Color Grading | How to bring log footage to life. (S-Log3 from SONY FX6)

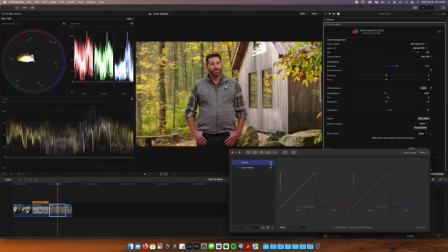[47:15]
You can see on the Luma curve. so it's just pulling those darkest parts down. It really gives it that realistic look when you add contrast in your lower part of your blacks there. All right. Again, not much saturation. Really, really subtle here.
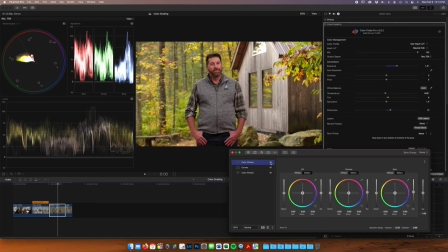[47:38]
Because it's a fall scene, you definitely want some colors to pop, but because it's a fall scene, the colors are there, and that LUT's doing a lot of the heavy lifting with the saturation as well. Correct. because it's underexposed we're getting i think it's sort of pushing more of the red channel here than the orange uh as paul
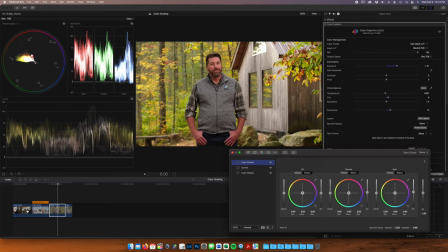[47:58]
mentioned earlier this line here uh it should be of interest to you when you're shooting interviews this is your skin tone line right this is where your skin tone should lie um on your vector scope uh one way to find out uh you know there's a lot of yellow a lot of reds in this scene already,
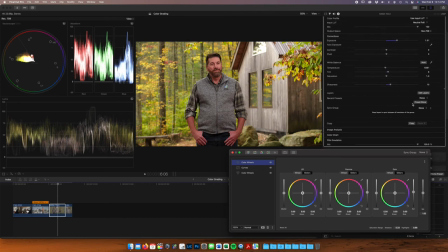[48:16]
so to isolate his skin tone, we're going to come over here in the color finale panel, and we are going to click on image analysis and isolate
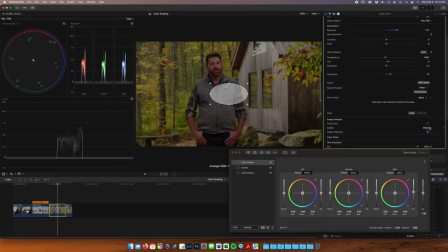[48:33]
a part of that scene, so you can choose a rectangle, you can choose ellipse, or a horizontal line. I am going to choose the rectangle, and I'm going to choose just his face, right?
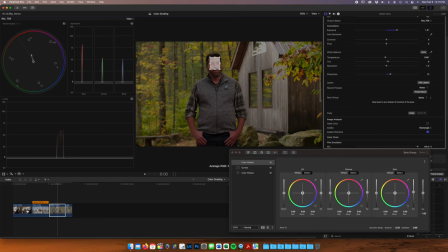[48:52]
Okay. And now I can really see where his skin tones are on that vector scope. And that's why his skin felt red, because you can see it is. It's a little further towards the red channel than it should be. We want it to fall right in the middle of that flesh line. Correct. So I'm I'm going to go to six vectors in my red channel,
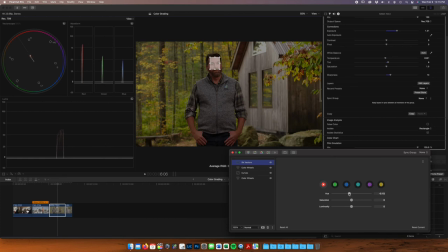[49:11]
and I'm going to adjust that until his skin tones land right on that line. I'm going to take this off.
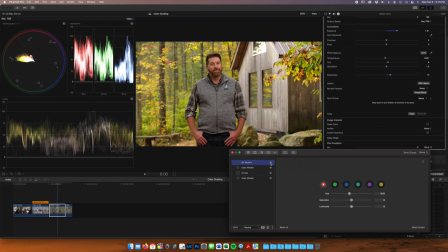[49:22]
Red, nice, pleasing, I would say orange skin tones, right? Maybe it's even a little too far. Sometimes I think Color Finale, if they shifted this one degree,
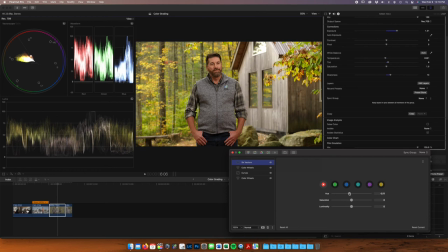[49:37]
I think it would be I think it would be better yeah so just keep it a little further north I I think yeah red adding a little more red but it's at least a good guide right like you can you can sort